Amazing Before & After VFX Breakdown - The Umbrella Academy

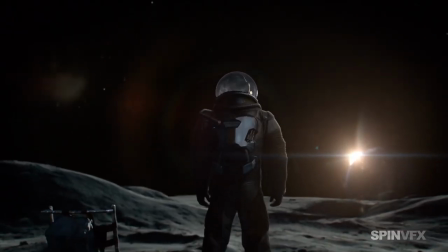[0:16]
spin vfx delivered 563 shots for the first season of the
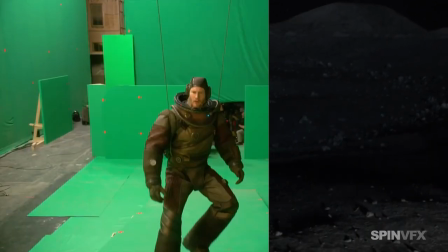[0:21]
netflix original series the umbrella academy whilst weta digital mainly concentrated on
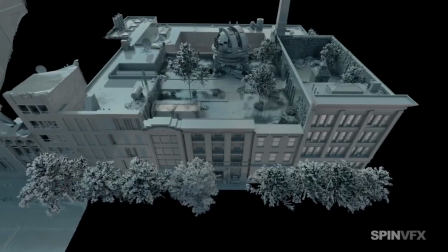[0:26]
pogos's scenes and with superheroes come superpowers which means special
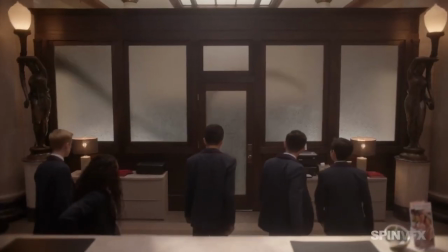[0:32]
effects this show required complex effects simulations and massive destructions.
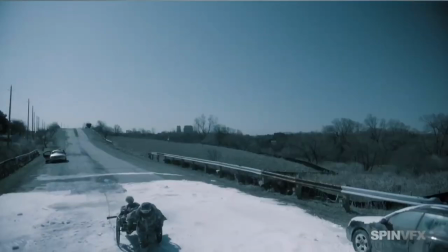[0:37]
A lot of background work had to be done.
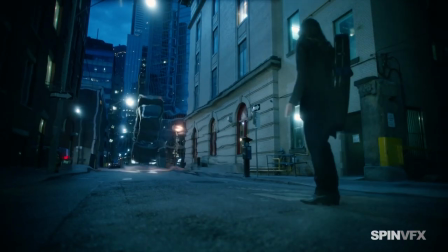[0:41]
This was mainly accomplished by making use of practical sets and green screens.
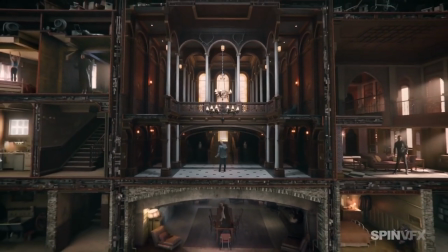[0:46]
One of the most complex shots was that of the I think we're alone now sequence,
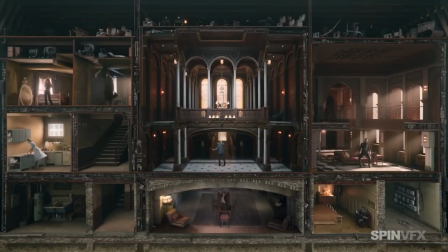[0:50]
in which each of the Hargreaves children dances alone in their rooms in a massive dollhouse scene.
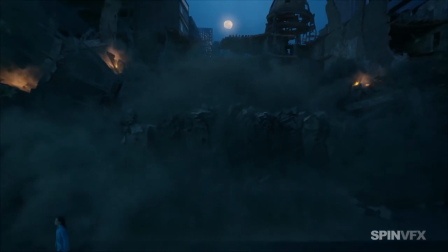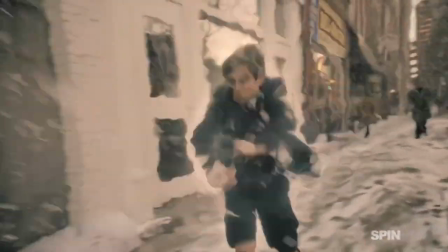[1:05]
For the time jumps, they created a viscous effect like pushing your hand through jelly.
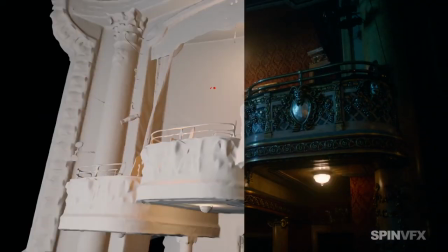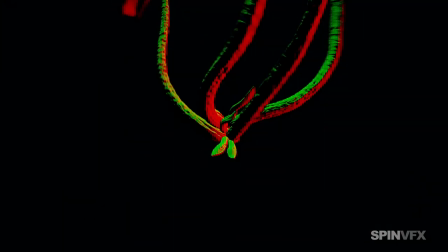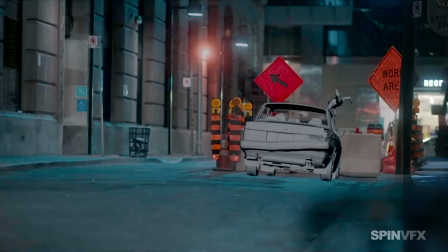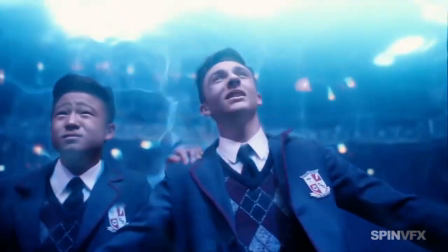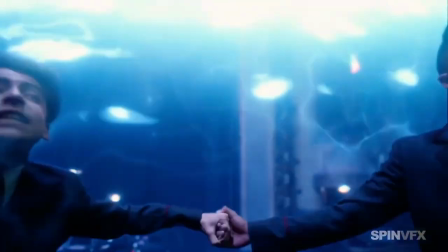[1:37]
So much so that they dubbed the effect Jellyvision.
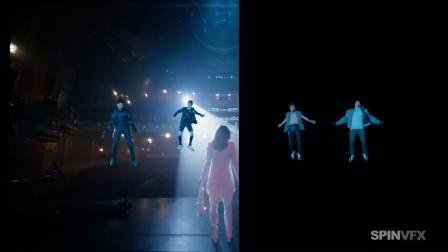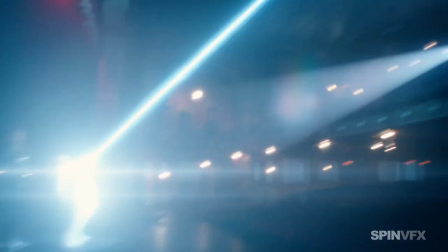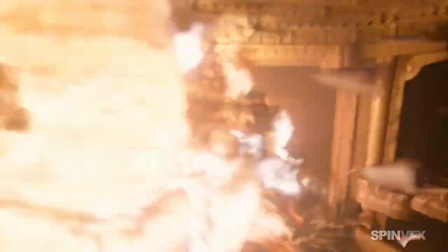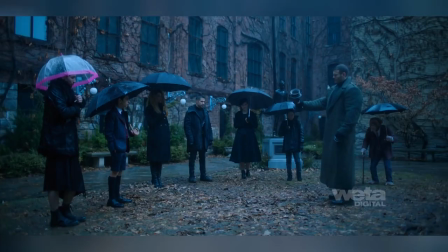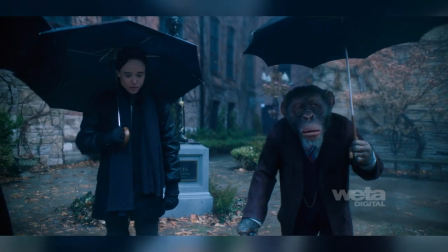[2:10]
Weta Digital's challenge was basically to make a talking monkey, Pogo, look mundane and normal.
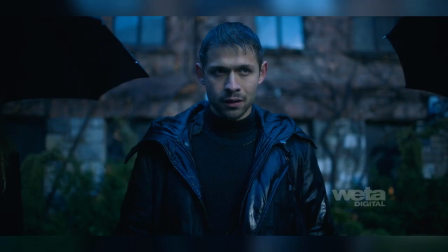[2:17]
Actor Ken Hall dressed in a mocap suit and two 4K cameras off to the side of the main Alexa 65 provided environment and body references.
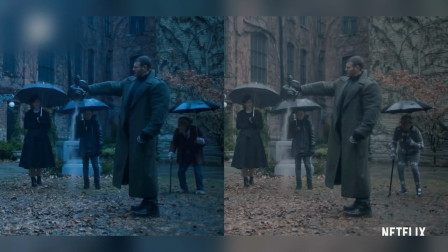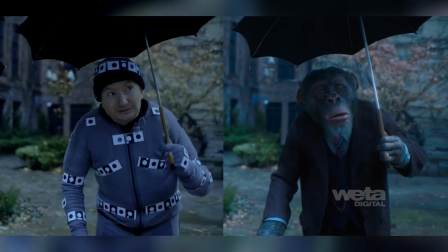[2:31]
Ken would then be removed and clean plates shot.
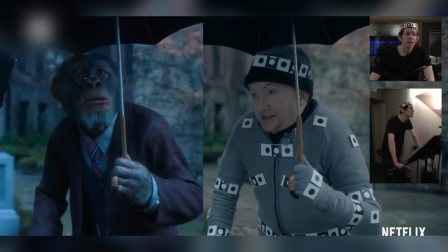[2:35]
Adam Godley did the voice of Pogo and was filmed doing the lines so his facial movements and expressions could be captured.
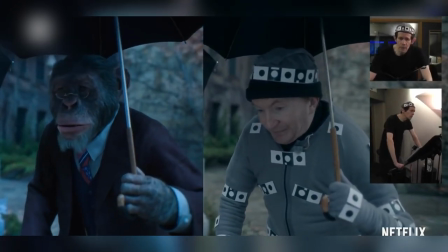[2:42]
They even created a new technique for rendering clothing allowing them to simulate every strand of thread, procedurally giving it a very realistic look.
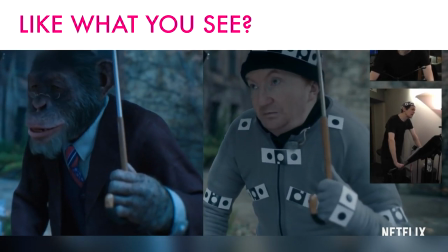[2:53]
Please give us a like if you enjoyed this video, don't forget the links to the music as always are in the video description and be sure to let us know in the comments which movie VFX you'd like to see behind next.